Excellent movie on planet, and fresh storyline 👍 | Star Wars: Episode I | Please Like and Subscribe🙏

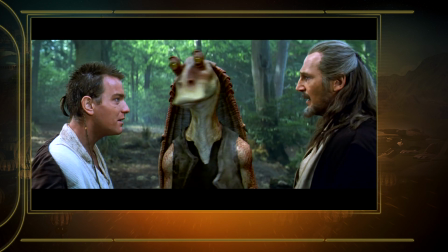[1:00] You saved my again. What's this? A local. Let's get out of here before more droids show up.
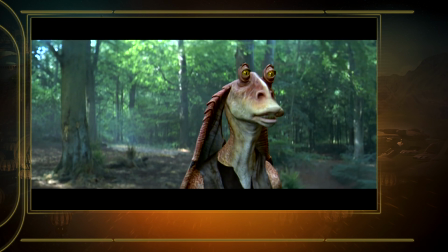[1:06]
Jar Jar is a key character in episode 1, and he actually was one of the hardest for us, in the sense that he was going to be our really, one of the first pure all-digital character in a major motion picture.
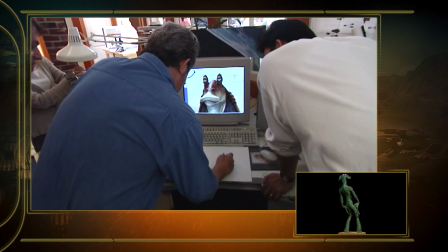[1:17]
But that aside, design-wise, George has something very specific in mind. You may be able to take that line, which is sort of somewhere right in here, and go. George came to me with the character and basically said, he's amphibious, he's tall, he means well, but he's always putting his foot in his mouth.
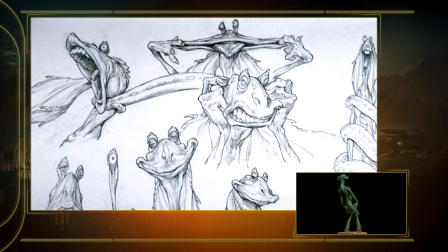[1:36]
And he's like a combination of Charles Chaplin and Danny Kaye and all those kind of slapstick comedians that ever happened.
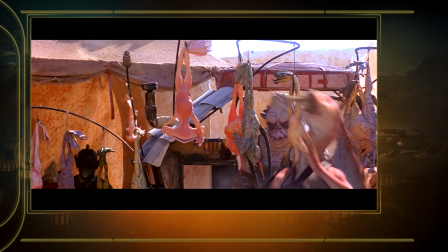He's a combination of duck-billed dinosaur and emu, basically, is about the best way I can
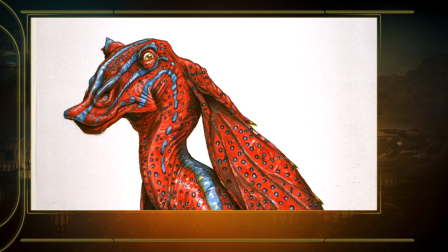[2:00]
describe him, with the skin texture of an amphibian and the color pattern of a parrotfish. And so we started really thinking about, okay, well, what are the things that, we would kind of like to see?
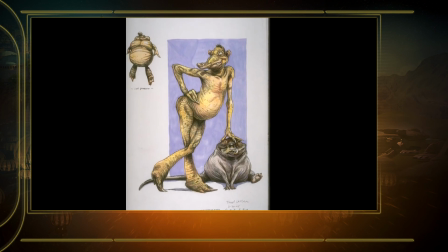[2:13]
And we decided to give him different proportions so that he would walk funny. He would have a slightly different gait.
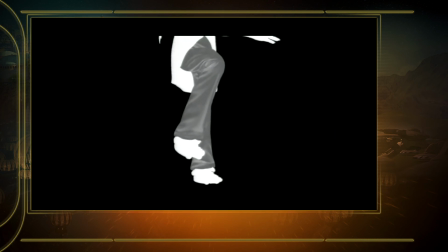[2:18]
So we gave his proportion from his knee to his foot was a little bit longer than normal. It's something that's very subtle, but it gave him a really gangly type of walk. Well, first of all, the rat-type birds, which includes the ostriches and the emus and the rheas and the cassowaries,
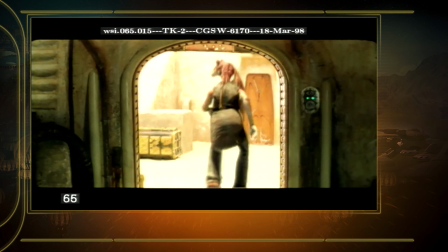[2:33]
or when they walk, their necks go kind of this bump, bump, bump, bump, bump, bump, bump, and then they kind of have this. I'd have to get up and demonstrate it, but and the way, just even if you see a chicken walk, it's funny.
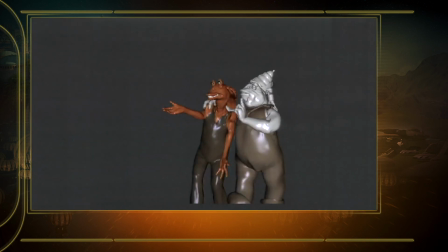[2:46]
It just is humorous, but it's graceful at the same time. I wanted to give that to this character.
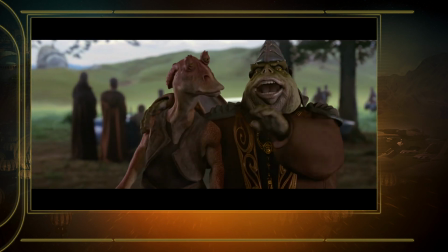[2:52] We shall make you Bombard General. General?
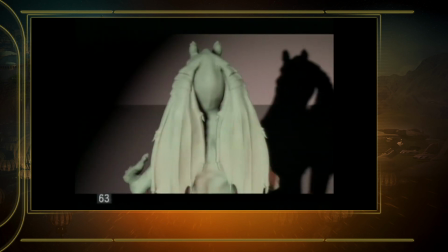[3:01]
Originally, Jar Jar had short ears, and George thought, well, how about if he had long, floppy ears? They might be really funny if when he turns his head, the ears flop around.
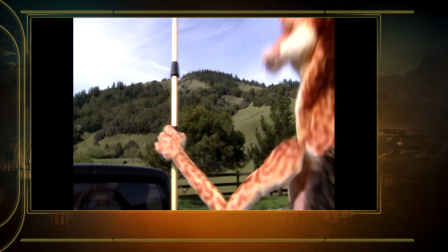[3:09]
And so we did that, and actually, it was one of those things where it's like, wow, that works. And then George, of course, wanted him to be very expressive. And so we thought, okay, well, what's expressive?
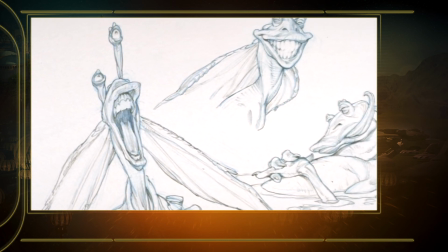[3:17]
What can we do with the eyes to make them very comedic? And we thought, okay, well, they should be on stalks so they can pop out.
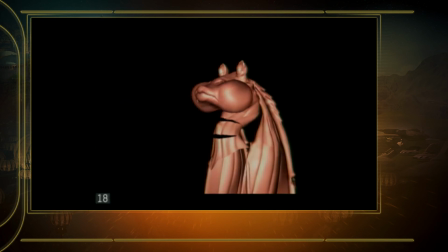[3:21]
They could do all these things. Gave him a big mouth so he could do wild, crazy expressions. And so all those things, all those pieces started to sort of blend together into creating who Jar Jar is now.
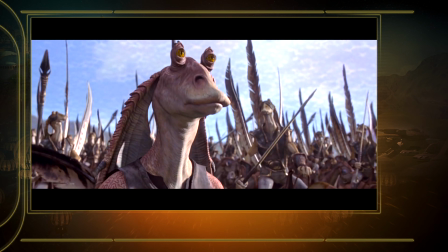[3:32] Steady, steady.
The biggest thing was coming up with that concept drawing that George said, yeah, that's him.
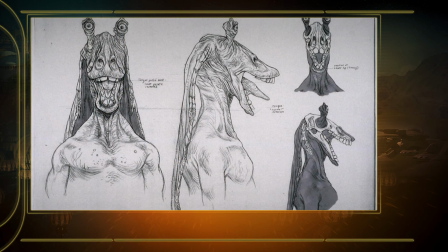[3:39]
And then I did orthographics, all the side, the front, the back side, the skeleton, the muscles.
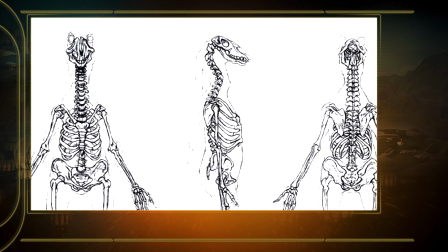[3:47]
My background is vertebrate zoology and paleontology, and that was my training. And so basically, I look at nature, what has gone before, whether it's a prehistoric species or a current species,
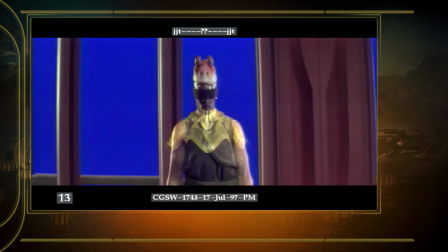[3:58]
blend those together, how do those anatomies work in real time and in real life. The people that I think were the hardcore Star Wars fans may have had
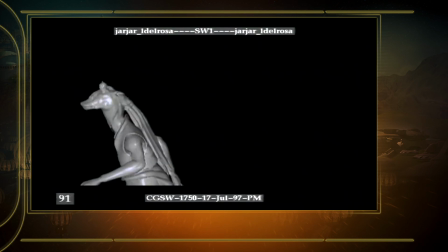[4:07]
a problem simply because he was new and because he was kind of a funny one.
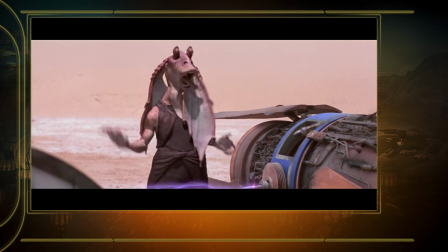[4:13]
But children loved him.
My tongue is savage.
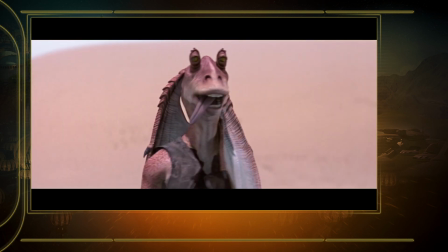[4:20] My tongue, orange.